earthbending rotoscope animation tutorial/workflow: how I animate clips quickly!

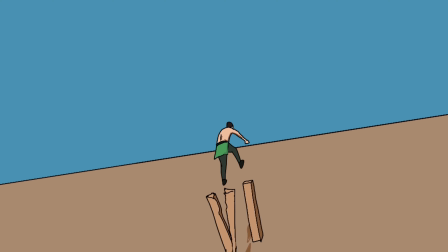[0:01]
Hi guys, welcome back. Okay, so this is my parkour earthbending animation if you haven't seen it yet already.
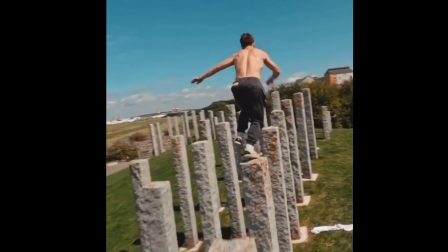[0:08]
And I've had a few requests for kind of my workflow and just what I do to make these animations.
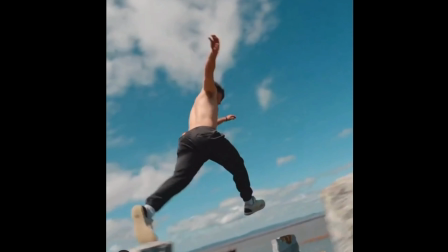[0:13]
So I started with the original clip, and this is a clip by Ed Scott, who's a freerunner on Storm Freerun.
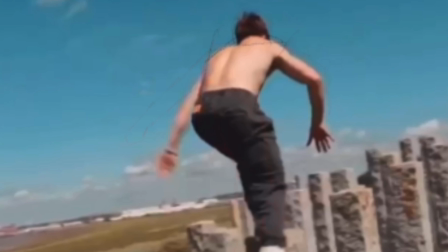[0:19]
And I knew I wanted to do something earthbending with those pillars. So first thing I do is take it into my editing software, and if I'm rotoscoping, which is basically tracing,
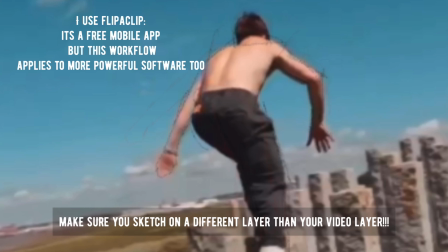[0:28]
I do a sketch outline of the athlete or whoever I'm animating frame by frame, like you saw there. And it looks just like this very faint outline, no details, no clothing really, just like fast marks. You want to get it mapped out as quickly as possible to get their movements down so you can draw over that later. And you can also draw from reference if you don't want to rotoscope. Rotoscoping is a lot faster, but less creative, I guess.
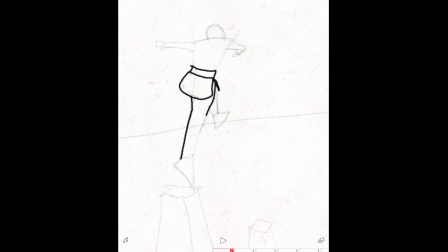[0:51]
So then I go back over the rotoscope sketch in a new layer, and I draw the figure over it.
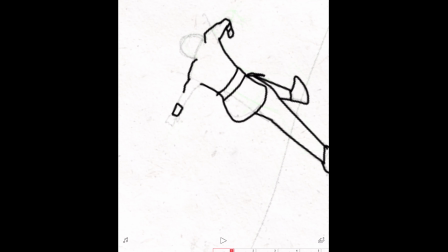[0:59]
So you want to capture the same movements, but give the details like what clothing you want them to wear, the musculature of your character.
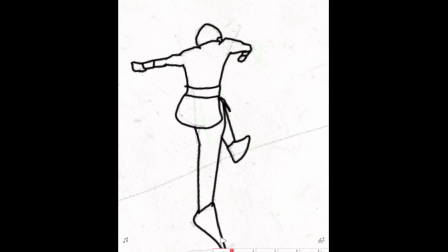[1:08]
If you want to add something that wasn't in the original, now is your time to do that.
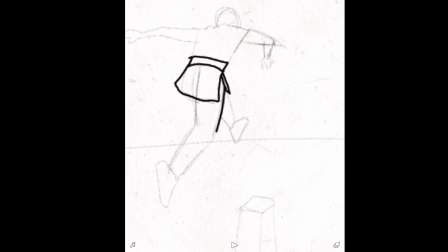[1:13]
So I'm doing the earthbender outfit, which is like a little belt and a kilt type thing, shoes, armbands, making sure I get a good musculature in there. And yeah, just do that frame by frame over the sketch. So I have this character that's running.
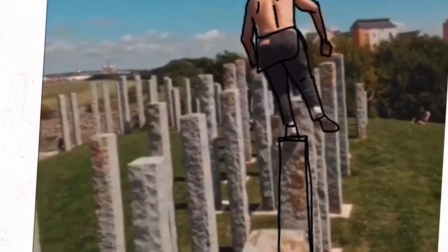[1:32]
Next up are the pillars that the earthbender is pulling up to run on.
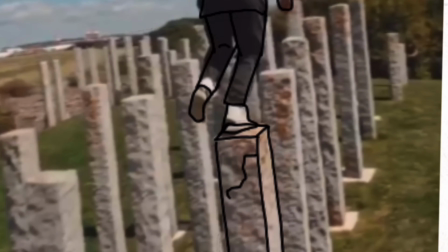[1:37]
So I just traced the existing pillars that he was doing the stride challenge on.
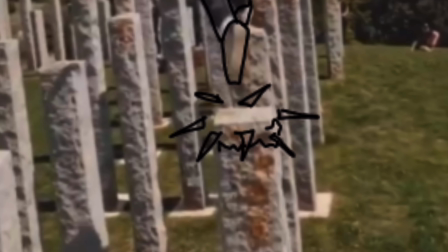[1:42]
So they were fully extended when his foot meets the pillar, but then once his foot leaves, I broke them off,
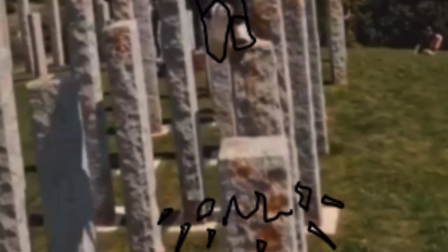[1:49]
drawing little triangles to show shards or some kind of breaking down like that.
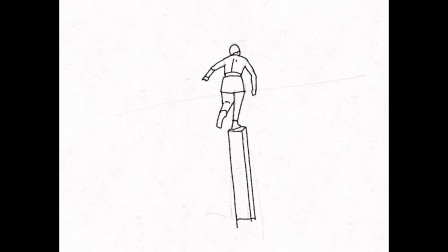[1:54]
And I only traced each pillar up part ways until the final moment where it meets his foot, so it looks like they're coming out of the ground to meet him, because I wanted the earthbender to be running through the air and just summoning up these pillars to do the stride challenge on. So this is what the final pen version looks like. Again, all the pens on one layer, different from the sketching layer, and we're not going to need the sketching layer again.
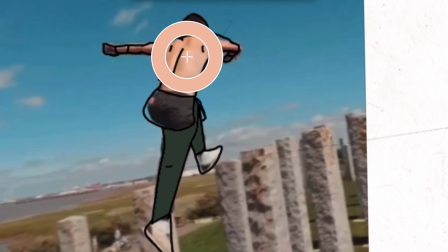[2:16]
We're ready for color. So the first layer I use is kind of my color palette.
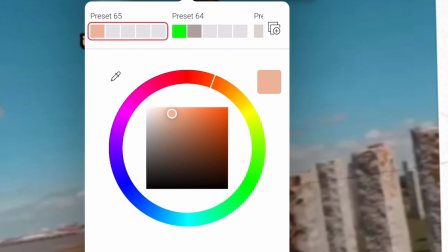[2:21]
I figure out all the different colors I want, color that one completely before I move on to the other layers,
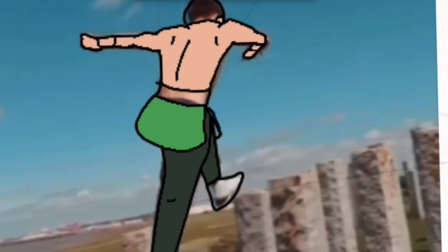[2:26]
and I just used an earthbender for reference, different green tones, and then Ed Scott's skin tone to color the character.
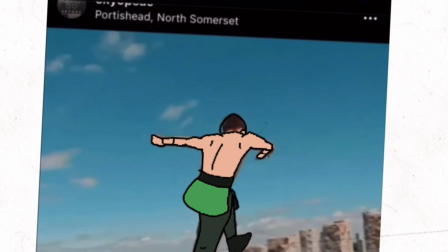[2:34]
And then once I do that, I pick one particular color and I do just that color for the rest of the frames, so I don't have to constantly switch colors.
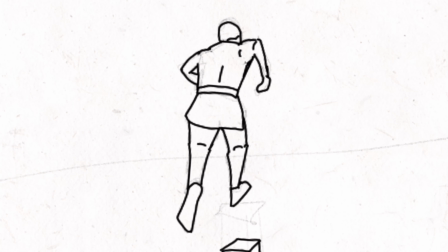[2:42]
So in this case it's like a black, and I did all the other frames in black and then move on to the next color and the next color and color them all that way.
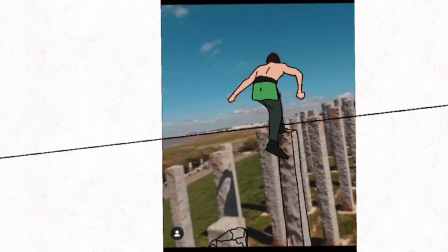[2:49]
For these earth pillars, I looked at the ones from Avatar: The Last Airbender for reference,
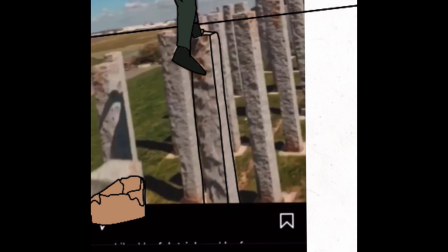[2:55]
and I do a light color on one side and then a darker brown color on the other side to add kind of this lighting and shading,
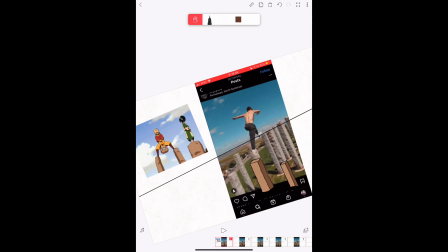[3:03]
make it more complex. And I do the same thing for these characters here.
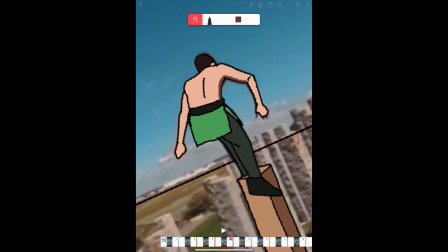[3:05]
Now that they're all colored, I add just a darker shade of each color to show like the light source. So I'm putting them on that right side where the pillars are shaded too. This is what it looks like with shading. You can see it just really like finalizes the whole thing. Added a horizon line and then just use the paint bucket to do the sky and the ground.
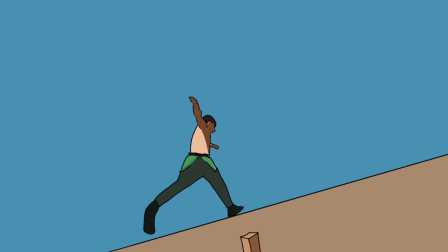[3:26]
Happy with how this turned out. I hope this was helpful for those of you who had questions, and let me know if there's anything else you want to see.